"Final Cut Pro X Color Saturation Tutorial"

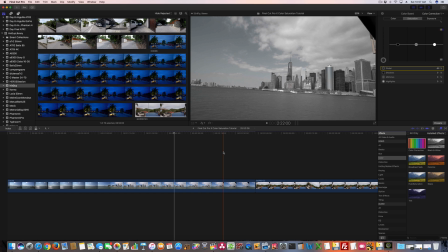4:12 Now, depending upon the look that you want to give your video, there may be a situation where you would want to go to an extreme.
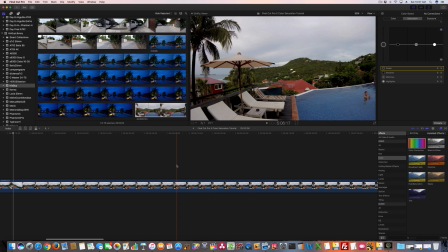4:18 Now let's look at this one. So this right here was with GoPro Hero 5 Session. And there I am in the pool right there. See? Right there. That's me. And actually, let's get it to where I'm in the pool because I had quite a sunburn.
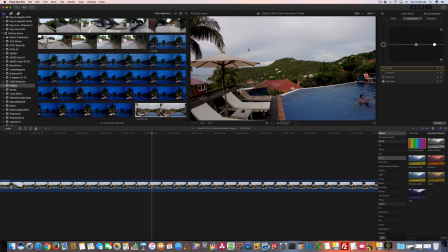4:37 So let's notice a few elements of this right here. You got the umbrella, you got the cloudy sky, you got the blue water, you got the sunburn me. So again, just drag this color correction onto the clip.
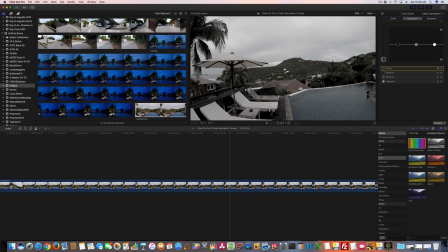4:51 And then I can adjust. If I go down, again, black and white. Although this is black and white, it still has, it is black and white, but see now if I go up just a little bit, look at this roof right here. So now we're at the extreme most position.
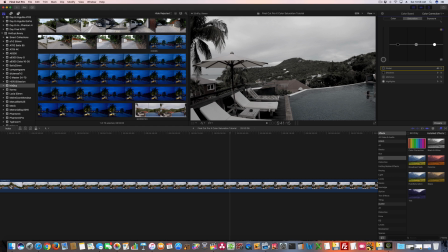5:09 But if I go up just a hair, now it's kind of an interesting thing because it's not really black and white. If one looked at this, they may say, oh, that's black and white. But if you look at this roof, it's got a red color to it. And this building over here has got a red color. So now let's bring it up more.
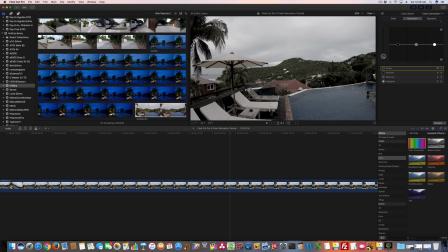5:27 So see, now we're getting, you definitely can tell this is color now, but the colors aren't, when I look at this, I don't think that I'm looking at a tropical island St. Barth. You know, I'm looking at just kind of a dull environment. And that's where color can come into play.
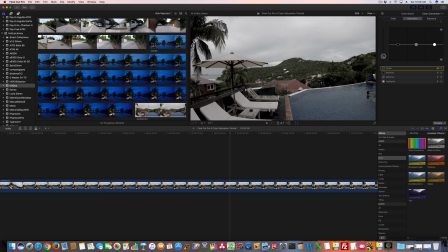5:45 So if you were creating a video and you wanted to give it more of a sinister look, you know, you may would want to go to a level like this. Just the normal's right around there. But if you really wanted to make the color saturate, okay, so look at this. Normal's right around there. Notice this vegetation and the water and everything when I go way up.
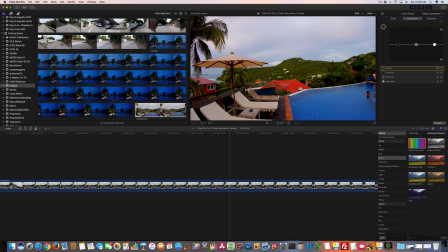6:05 Look at that. Now, that looks fake because I've overdone the color saturation. But by doing so, now you're noticing these other elements in the hillside. You've got all the rooftops that are colorful. You've got the water, which is a super blue right now.
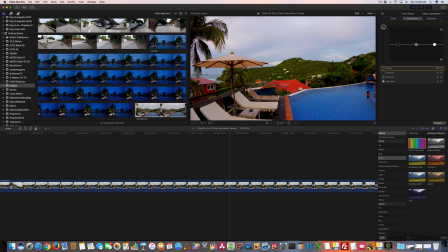6:21 Now watch as I go back down. Watch the hilltop. Watch this area right in here with the buildings. So see, when I go back down, those buildings, the color,
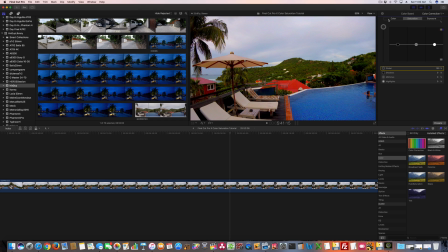6:33 they don't pop from the background like they do if I've really taken the saturation adjustment to the extreme. And also these little dirt spots on the hillside, you know, when you're at the normal setting, yeah, you can see the dirt spots.
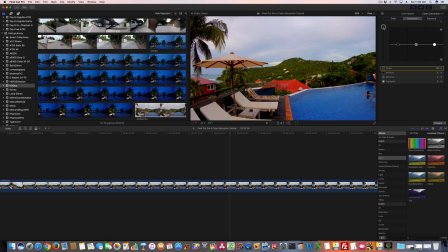6:48 But when you take it way up, the dirt spots become really pronounced. So that's a GoPro clip.
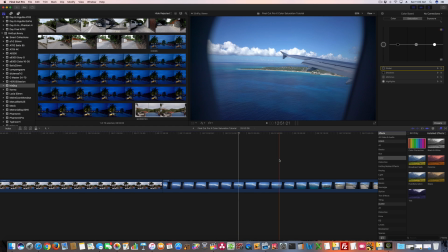6:56 This right here is another Sony A7 R2. So this is from an airplane window. And you'll be able to see here the same thing. You know, I go down, I'm getting, you know, like a black and white type image. If I go up a little bit, it's kind of like I got color, but it's more of a sinister look.
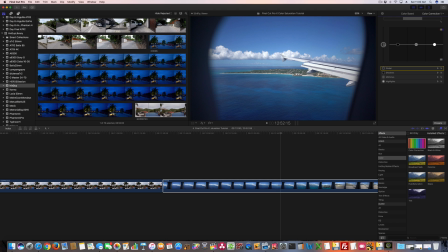7:13 And then I go to just right out of the camera, which, I mean, with an A7 R2 and a Zeiss lens, in my opinion, just looks great. But if I want to add a little bit more to it, see, right out of the camera, if you look at here, if you look at this island, this is St. Martin right here.
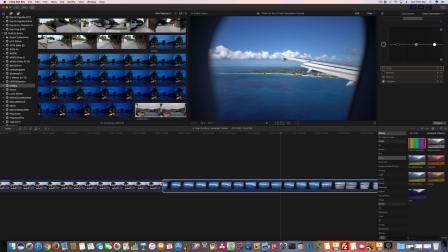7:30 But if you look at St. Martin, and now I bring this up, now look at that. See how much bluer the water is? See how much more color there is if we're looking at the island and the water and the clouds? Let me take it back down so you can see that again. So that's right out of the camera right there, which looks good.
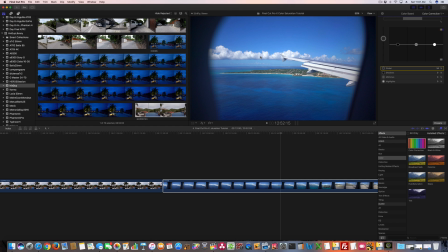7:49 But in this scenario, when you bring it up considerably, it doesn't look fake, but it just looks really cool because you got the blue, you got the green, you got the clouds that are white, you got the sky. But now let's take it to an extreme situation.
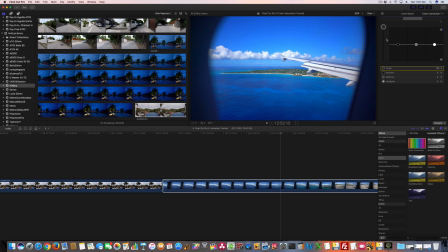8:03 So in this situation, even going to the extreme, all the way up with the color saturation adjustment, that's too much.